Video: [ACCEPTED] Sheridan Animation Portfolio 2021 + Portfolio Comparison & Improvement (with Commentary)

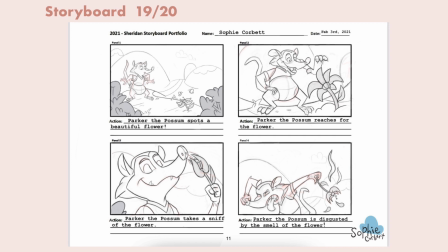I also made sure to keep the character on model, that's super important, and tried to have my shots follow the 180 rule, which means not having the camera completely change sides every frame and allows the shots to flow well together.
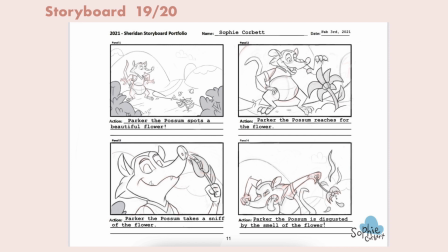Readability is also really important. You should be able to tell what is happening in the frames without needing words or explanation. I also tried to show exaggeration in the possum's actions, and to have different facial expressions in every single shot.
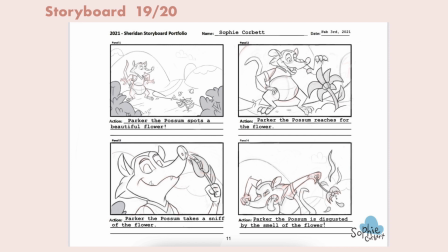I think I lost a point for either the background, which probably could have been more consistent, the fact that the 3rd and 4th shots are pretty similar, or possibly the fact that there was a lot of extra space above possum in the 4th frame. Overall though, I am super happy with the mark.
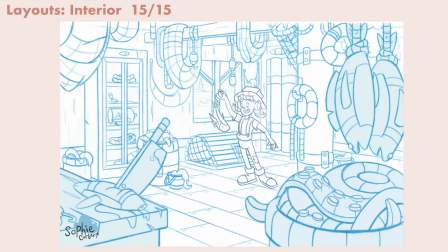I got a 15 out of 15 on this section, which I am very happy about. I love doing layouts, and it was one of my favorite parts to do in the portfolio.
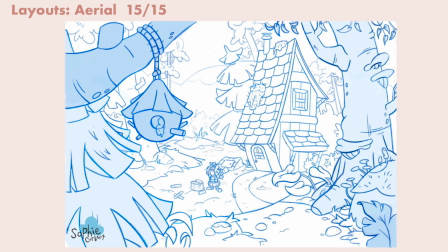This year, they asked us to do 2 layouts, 1 interior and 1 outdoor environment, both with at least 1 character in it. For my layouts, I did them both traditionally with blue pencil, used a long yardstick ruler to check perspective,
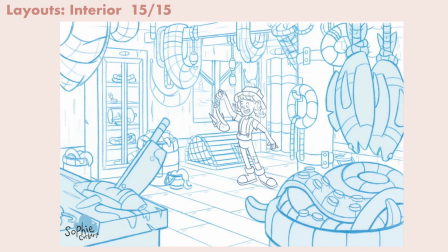then scanned them and used Procreate to clean up and add the character. My interior layout was based off of an oceanside tackle shop, so I tried to add lots of props and objects that would help give off the nautical appearance.
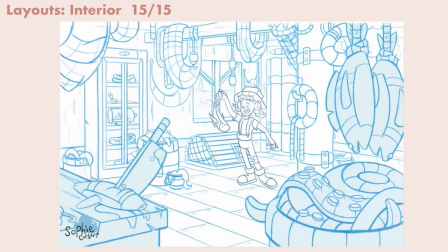I looked up a bunch of resources to help with the props, and I also included a character that fit well with the environment too.
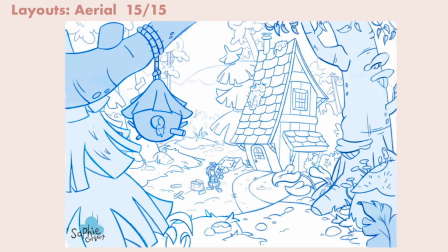For my outdoor layout, I based it off of a forest cabin in the woods environment, so it was more stylized nature feel, but still had natural elements and multiple planes to help show distance. The character I included also worked well with and interacted with the environment,
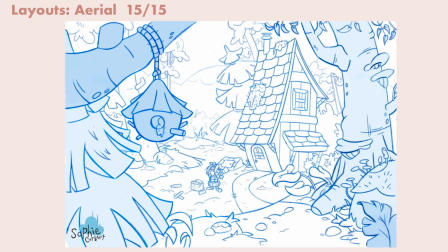and then both layouts had darker lines for the closer objects
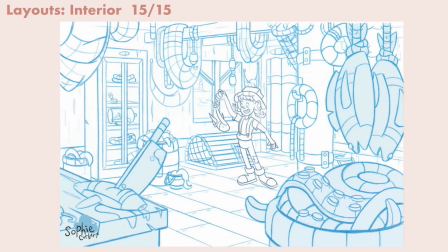and lighter lines for the objects farther away to help show distance,
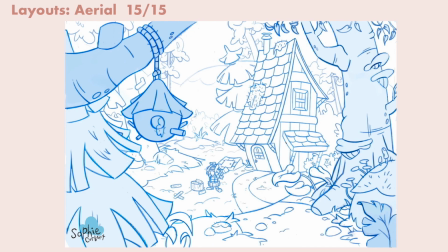as well as open planes for the characters to move around with and interact with their environment. Both were also relatively evenly balanced, and one side wasn't really busier than the other.
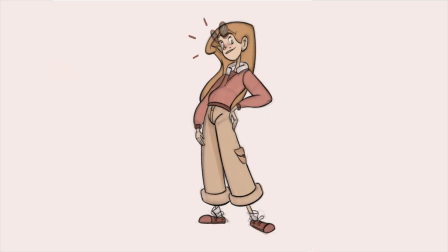And last but not least, personal work. So this section is where you are able to show off your skills and techniques for drawing, painting, character design, sketchbook, 3D, etc., and set yourself apart from the other thousands of applicants.
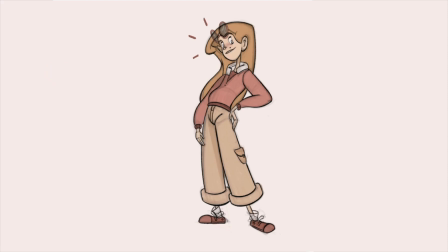This year, this section was out of 15 points instead of 10, like it was last year, so you can now submit 5 to 7 pieces of personal work instead of only 5 like last year. This was a pretty great change, as it gives you more opportunities to show what you're capable of.
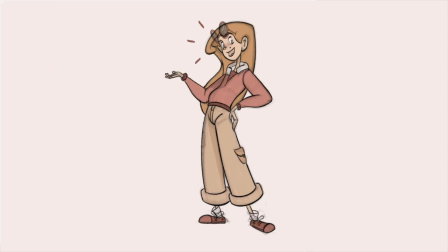For this section, I scored a 15 out of 15, which I am super happy with. I submitted 5 pieces, which was the minimum you could submit. However, 4 of these pieces were PDF submissions,
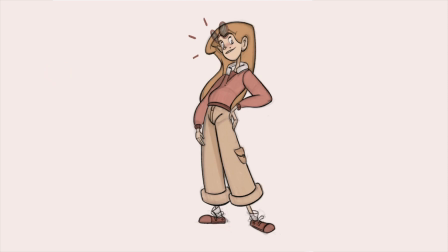which meant that I was able to group art that worked best together in one PDF file to help with organization. For everything I submitted, I tried to think of what you would include if you were applying for an animation job, and leave things out like life drawing and lots of realism.
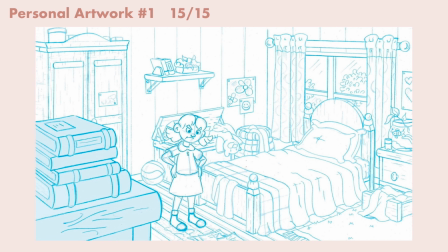For the first submission, I submitted a layout compilation PDF, which was basically a combination of layouts I had done for my
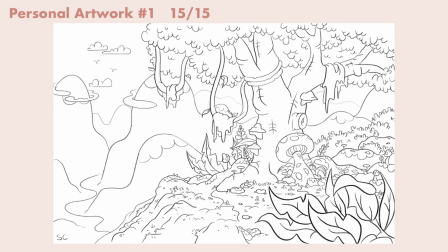rejected portfolio last year and new ones I had created throughout the past year. I don't really think that any of the layouts were particularly strong enough to be its own submission,
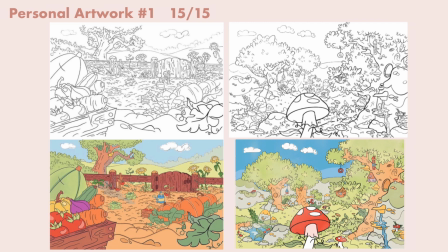which was why I grouped them together into one PDF submission.
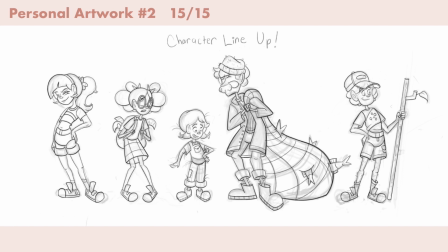For the second submission, I submitted a character lineup PDF.